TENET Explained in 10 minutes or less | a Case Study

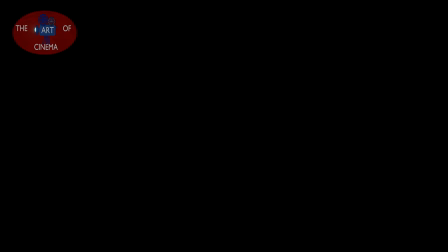0:00 Welcome back and this is the second episode of The Art of Cinema.
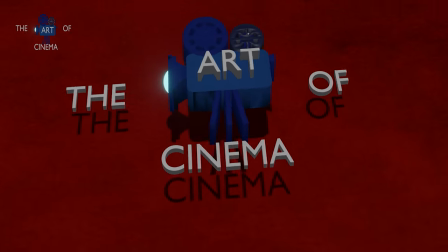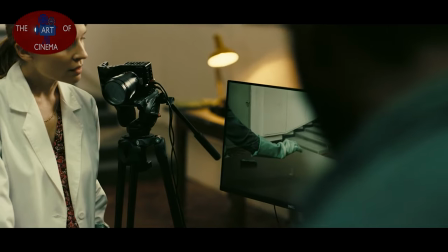0:11 This week, we are going to look into Tenet, the film. Like I said in the other episode, I don't like to just watch films but observe.
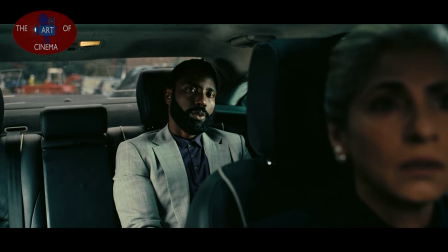0:19 Great films make us start looking differently at the world. And Tenet is definitely one among them.
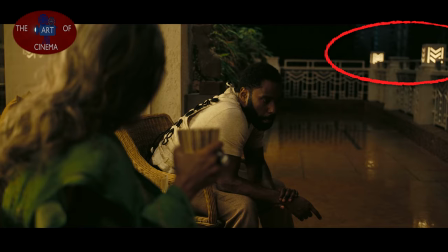0:24 Fair warning, huge spoilers ahead. Watch till the end for there are amazing details. Without further ado, let's look at it the way Nolan intended.
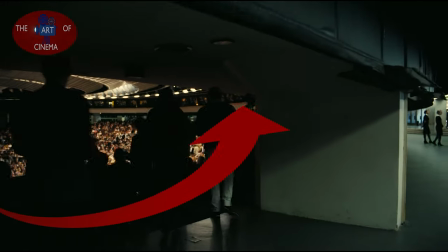0:32 The very first action you see in this film is an arc. The entire film has such arcs cleverly placed at multiple occasions.
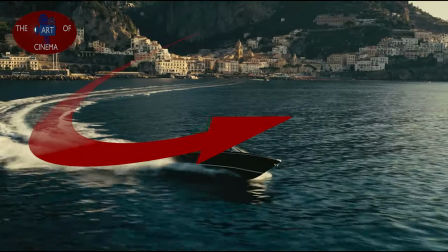0:39 Great filmmakers choose clever tactics to convey deeper meanings.
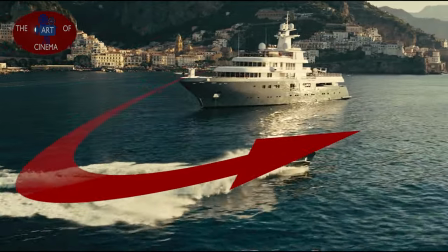0:43 And all of these arcs in the film are to say that they come together to form a circle or even better, a time loop.
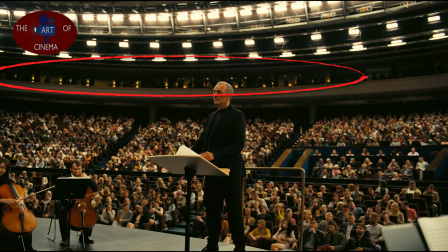0:50 One of the best things I liked is the eerie music that comes in the beginning. Notice how higher officials and the esteemed are seated in the cabins above.
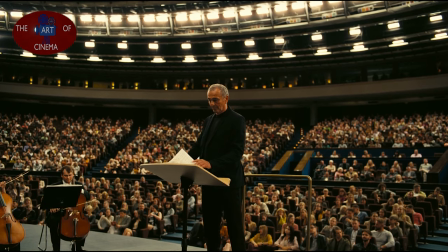0:57 Here you realize, oh, the eerie music was actually the orchestra players warming up.
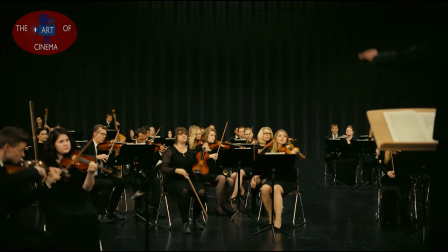1:02 And you expect the beat to drop at this point as the conductor does that, but a gunshot.
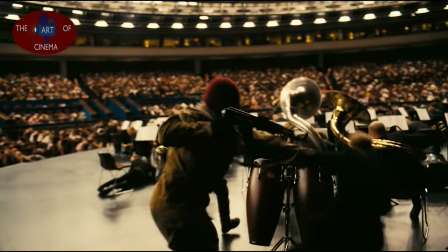1:08 And that's when the eerie music transitions into a majestic under-tensed background score. I applaud the idea.
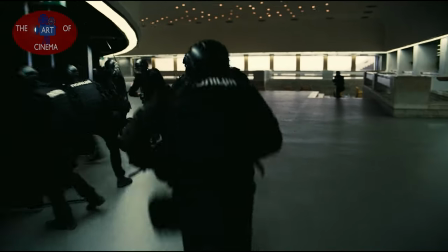1:15 Now comes the protagonist. How a character is introduced gives the first and best impression to the audience.
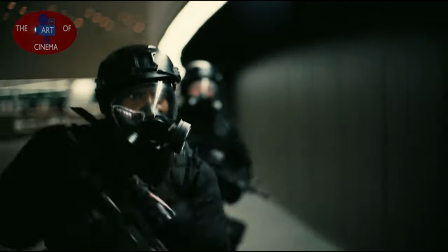1:20 It tells a lot about his or her attitude, capabilities and likability.
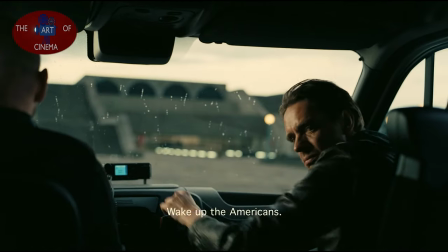1:24 See how this Ukrainian guy asks the other to wake up the Americans as the Ukrainian rescue teams come in?
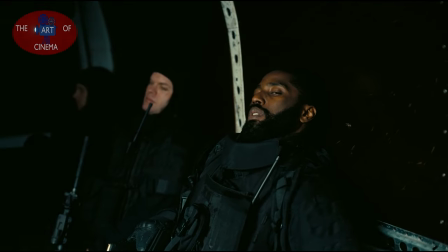1:31 The protagonist does this. That's it. That one reaction tells everything that the character wants to say.
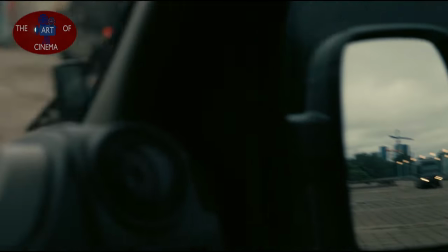1:38 I am sleeping. I am here to play and look at my pack-like reflexes. Feel me? That look says it all.
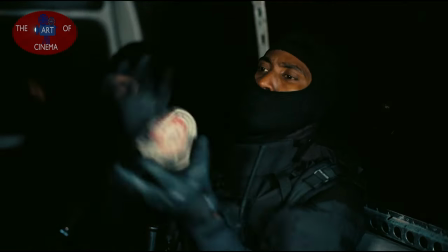1:45 There are four kinds of patches here. This is to say that no matter what kind of rescue team responds to the distress call, the protagonist's team could blend in using the same identity.
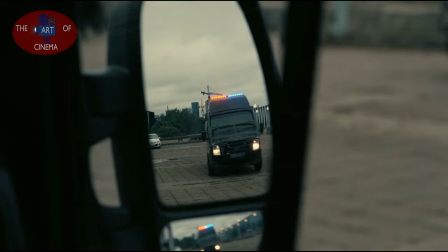1:54 For your understanding, if these were the badges of CIA, NYPD, FBI or so, and FBI comes in, they could just flaunt that patch and blend in.
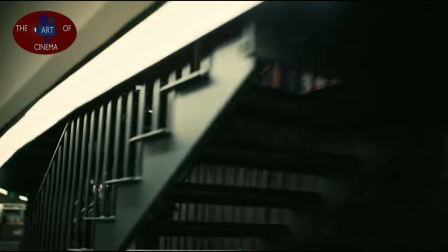2:02 Inside the opera house, while the rescue team is putting everyone to sleep, the protagonist and his team go straight up, looking through the cabins of audiences, searching for their undercover guy.
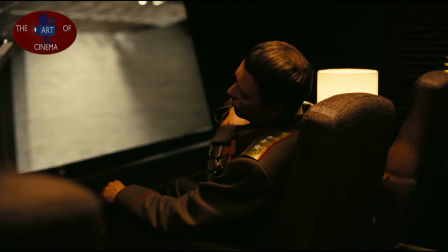2:10 While the undercover agent is shocked, the Ukrainian official is calm despite the attack going on.
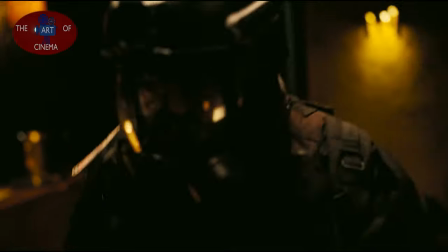2:15 This clearly shows he knows that the attack is to happen. The protagonist tells him that he's been made and the whole seizure was just an act to cover up his planned death.
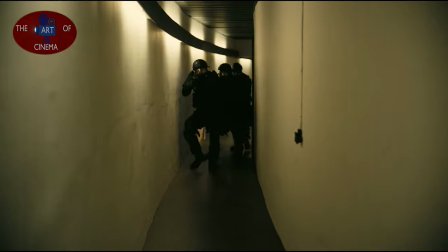2:25 Apart from rescuing him, the protagonist has another task to retrieve this package.
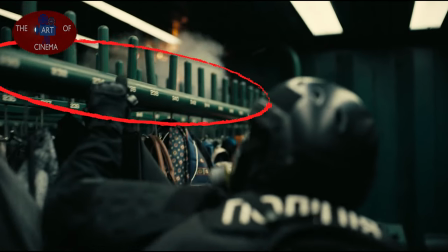2:30 Notice how the numbers aren't in an order but zigzagged, 234, 236, 238 and so on, even numbers here and all numbers there.
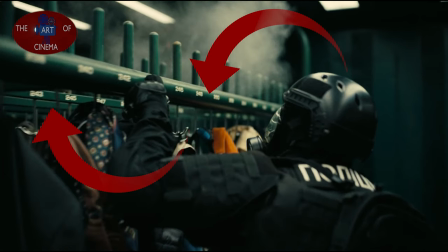2:38 Filmmakers use foreshadowing more often than you think. Hopefully a conscious choice, it says, do not read this film straight, it could go both ways.
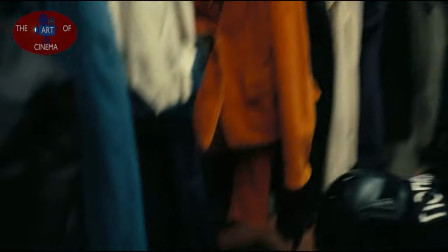2:45 The protagonist is obviously told to retrieve baggage left in 250.
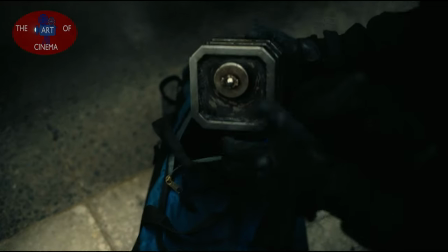2:52 Now, this has something which he doesn't know anything about yet.
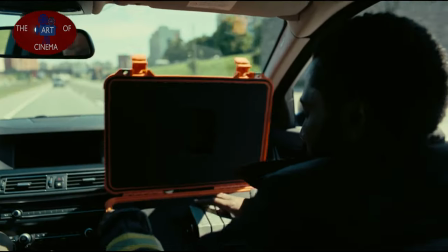2:56 But this is the same package, the last piece of the puzzle that Andre Satter has been trying to get his hands on.
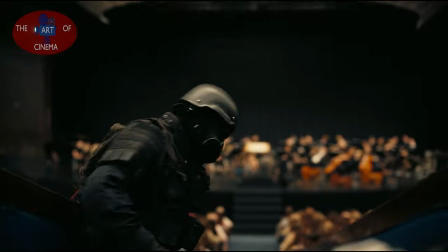3:02 Now, when the protagonist is picking up all the bombs, you see this strange person not from his rescue team save him from a reversed bullet.
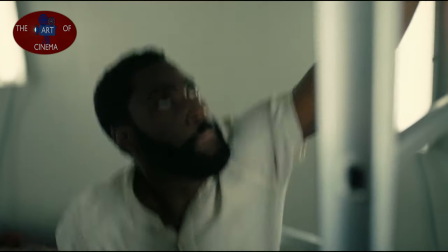3:11 Soon after being declared dead, he no longer can use his own name. He's a ghost destined to save the package from falling into the wrong hands.
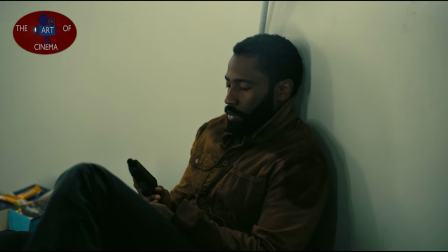3:17 The rest of the film stands on this idea and never reveals his name. I bet the scripts to read his character as the protagonist and nothing else.
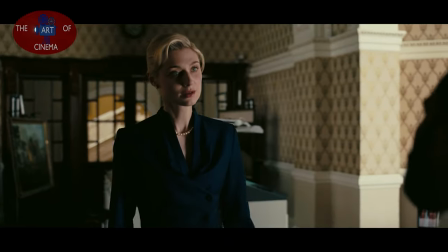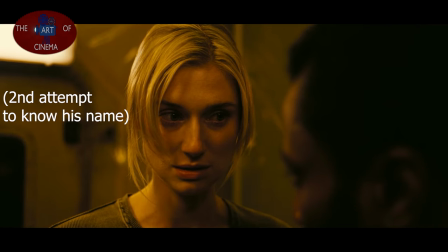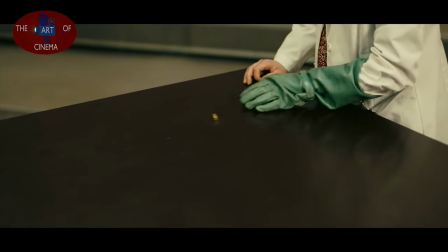3:37 Soon he gets to see more of these reversed objects. When it comes to time travel films, the travel could always be to any particular time and probably even space.
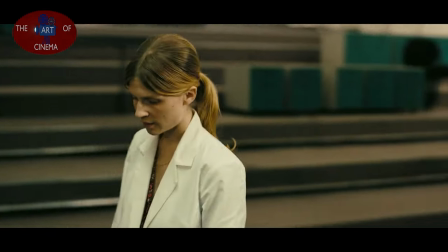3:45 But Tenet stands unique, expressing the idea that if you need to travel back in time, you need to leave it all, pal.
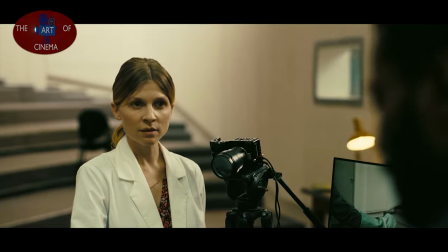3:51 No shortcuts. Or in filmmaking terms, no jump cuts in time. So think of this film as a time travel theory of relativity.
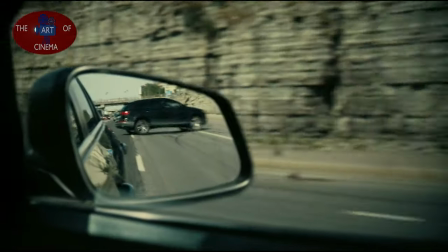3:59 If you are going forward in time, you see inverted objects or people in reverse. If you are going reverse in time, you see the forward time as the reverse.
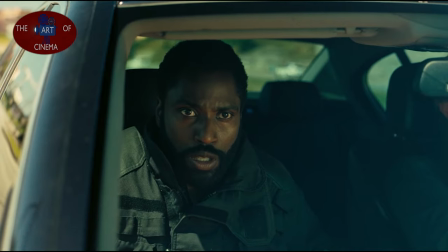4:06 Like I said, it's a new theory of relativity.